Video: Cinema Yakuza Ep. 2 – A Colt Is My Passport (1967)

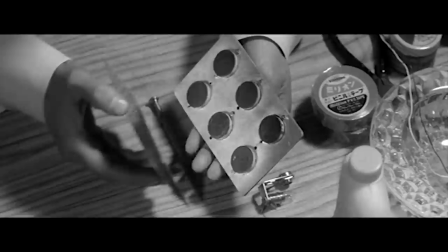Shuji sees this and builds a bomb in a captivating scene that features no music or dialogue.
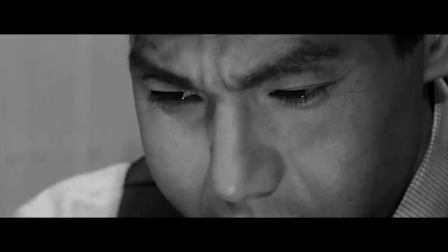It is communicated entirely visually that the bomb is magnetic and has a five-second timer on it.
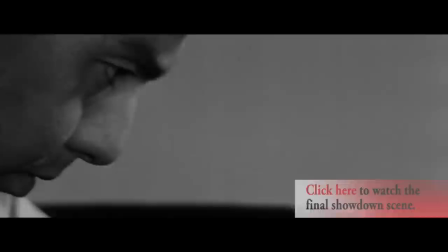To watch the final showdown in its entirety, click this button.
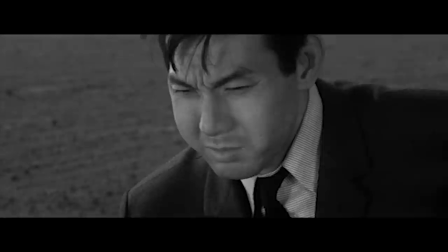We get a callback as Shuji is distracted yet again, but this time by a fly.
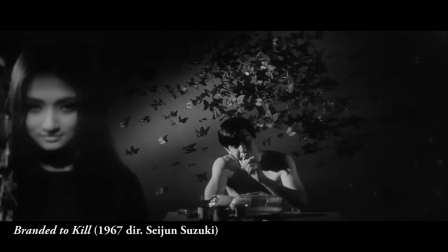Whereas the butterfly motif is revisited and branded to kill as the object of Masako's obsession,
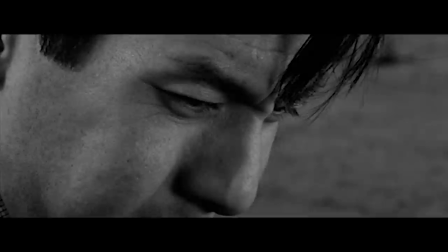in A Cult is My Passport it is revisited as a fly, free to flutter away from the dire situation that Shuji finds himself in.
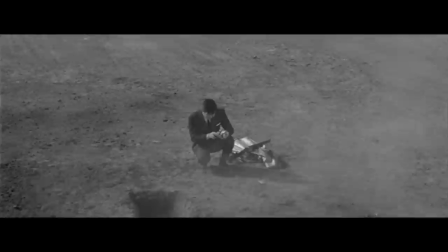What makes the set piece work so well is that first, it pushes the tension to the breaking point.
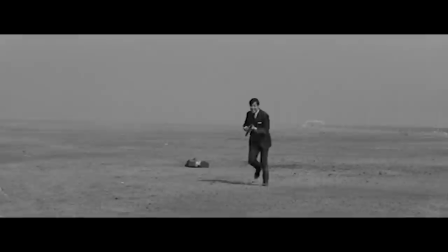We've been waiting almost the whole movie for this moment. Second, Nomura incorporates every stylized cinematography technique you can think of,
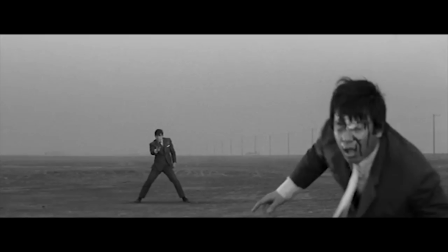including pans, zooms, sideways tracking shots, and deep staging.
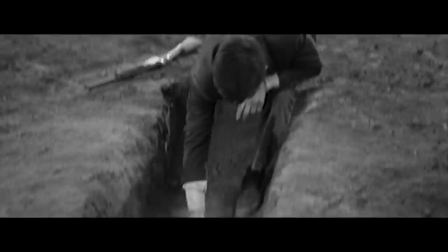And third, tension is maintained by integrating the bomb plot point into the first battle.
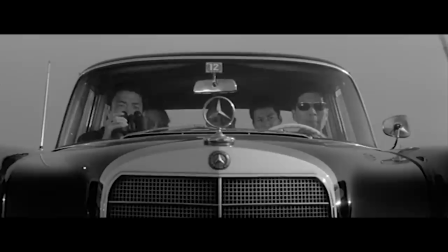The action rests and builds the tension yet again for the final climactic moment, and we get my favorite shot in the whole film. I mean, talk about a hero shot.
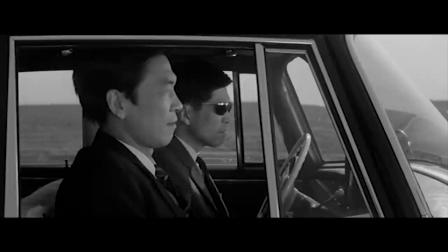The tension is somewhat alleviated as we go into the more playful music leading up to the final confrontation as the men in the car play right into Shu-ji's plan.
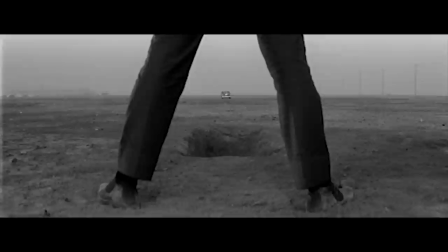The aim for these movies is to be both exciting and fun. There is a time to subvert expectations and there is a time to give the audience what they are begging for.
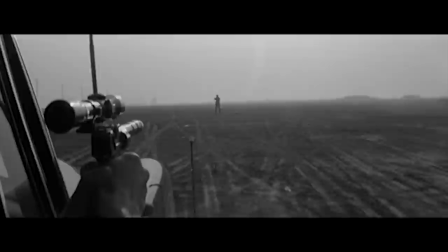And right now, we're begging to see these guys get blown to smithereens. The music choice plays into that nicely.
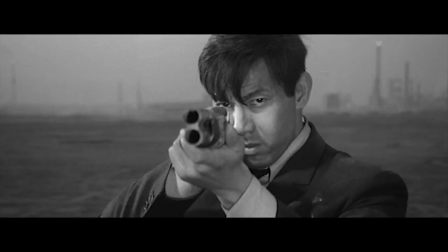We know what will happen.
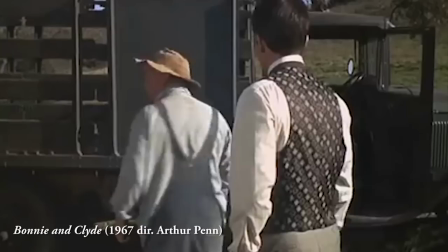The editing in the climactic moment is made up of quick cuts and various shots that build the tension to the absolute peak and then the pace slows down slightly for the climactic moment.
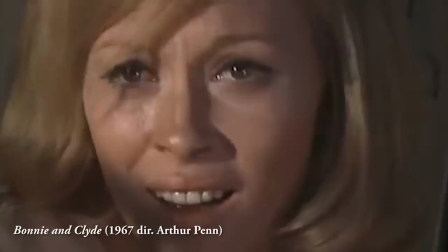What's really interesting is that the style of the editing in the climactic moment is very similar to the editing of the final moments of Bonnie and Clyde,
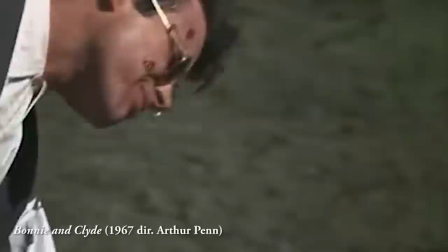which happened to come out seven months after Occult is My Passport.
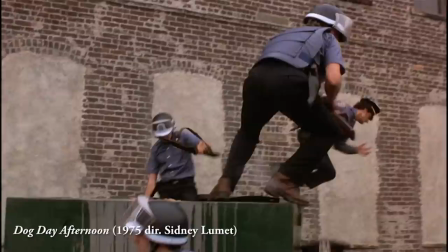Bonnie and Clyde's editor Dee Dee Allen had mentioned that it was her assistant who did the rough cut for that scene, and she fixed it up, but we can see a similar action editing style in another of her films, Dog Day Afternoon.
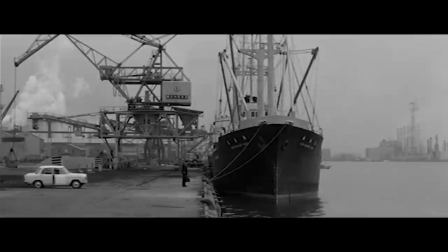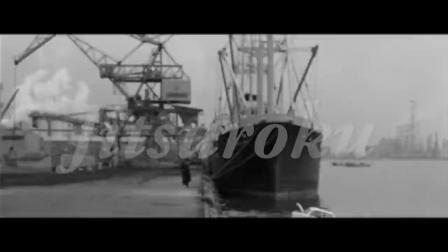Nomura joined Nakatsu in 1955, and by 1969, Nomura left Makokuseki and started making what's known as Jitsuroku, or True Stories.
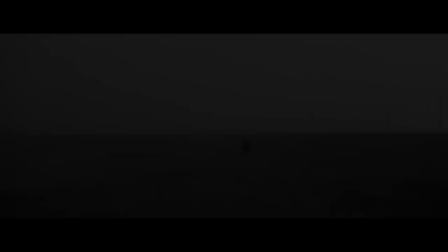By 1976, he faded into obscurity in the West.
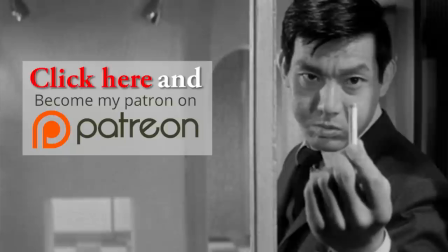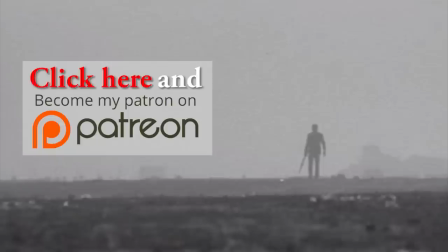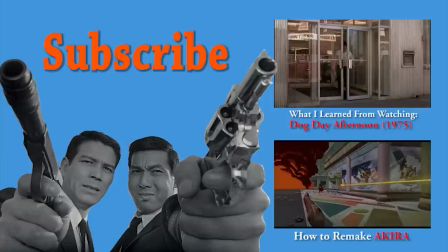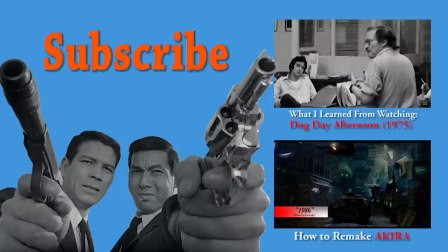Thanks again for watching.